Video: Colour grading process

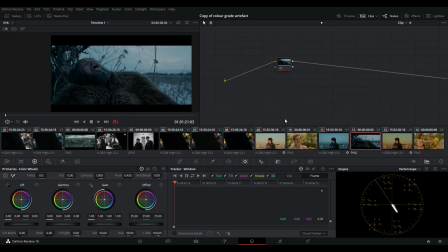If you're trying to create a revenge story like Revenant,
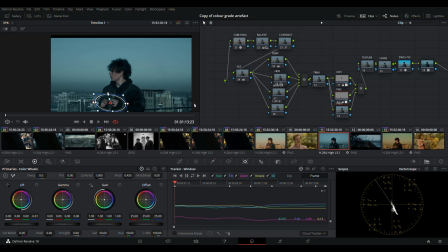which is not the main, unless if you're going for a darker tone story, this is a very good color grade to use a darker tone, a more colder temperature overall. And then if you're trying to make a more light-hearted story like
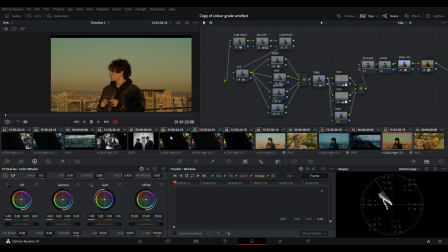Moonrise Kingdom, you can use more warmer lights while also have a softer contrast.
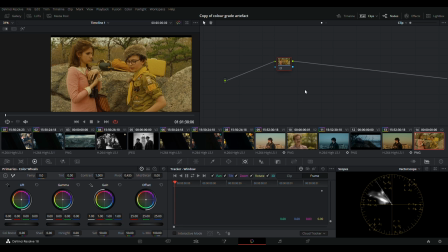And overall, this is supposed to be more like old timesake, so that's why it's more less
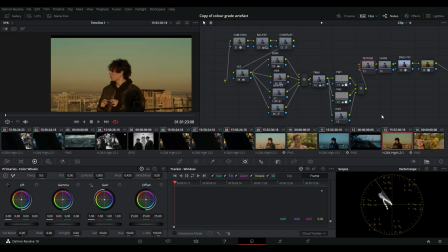saturated, as in with the brightness of the colors. It's supposed to emulate the film look to it. But I don't have the DaVinci FreeSpace, DaVinci paid version to have access to those textures.
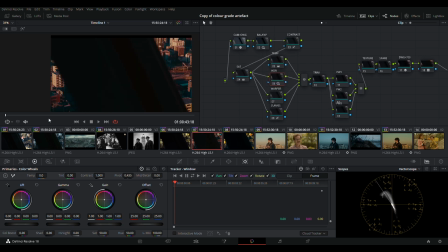But then overall, here's a more warmer tone. If you want to create a more like a sunset kind of vibe for like a tourist video,
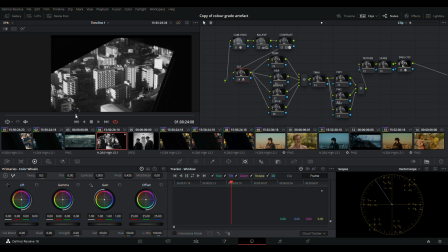or if you want to try to create a noir type of film using a darker tone, black and white, adjusting the changing into a monochrome saturation and increase the red output,
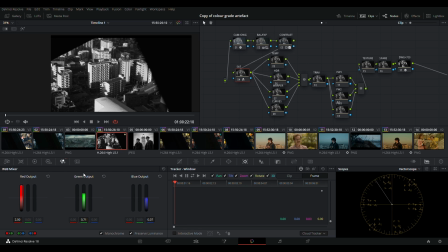like how they did it with a Lighthouse, where they reduced the color channel, which is where the inspiration came, using the red output instead to darken the shadows.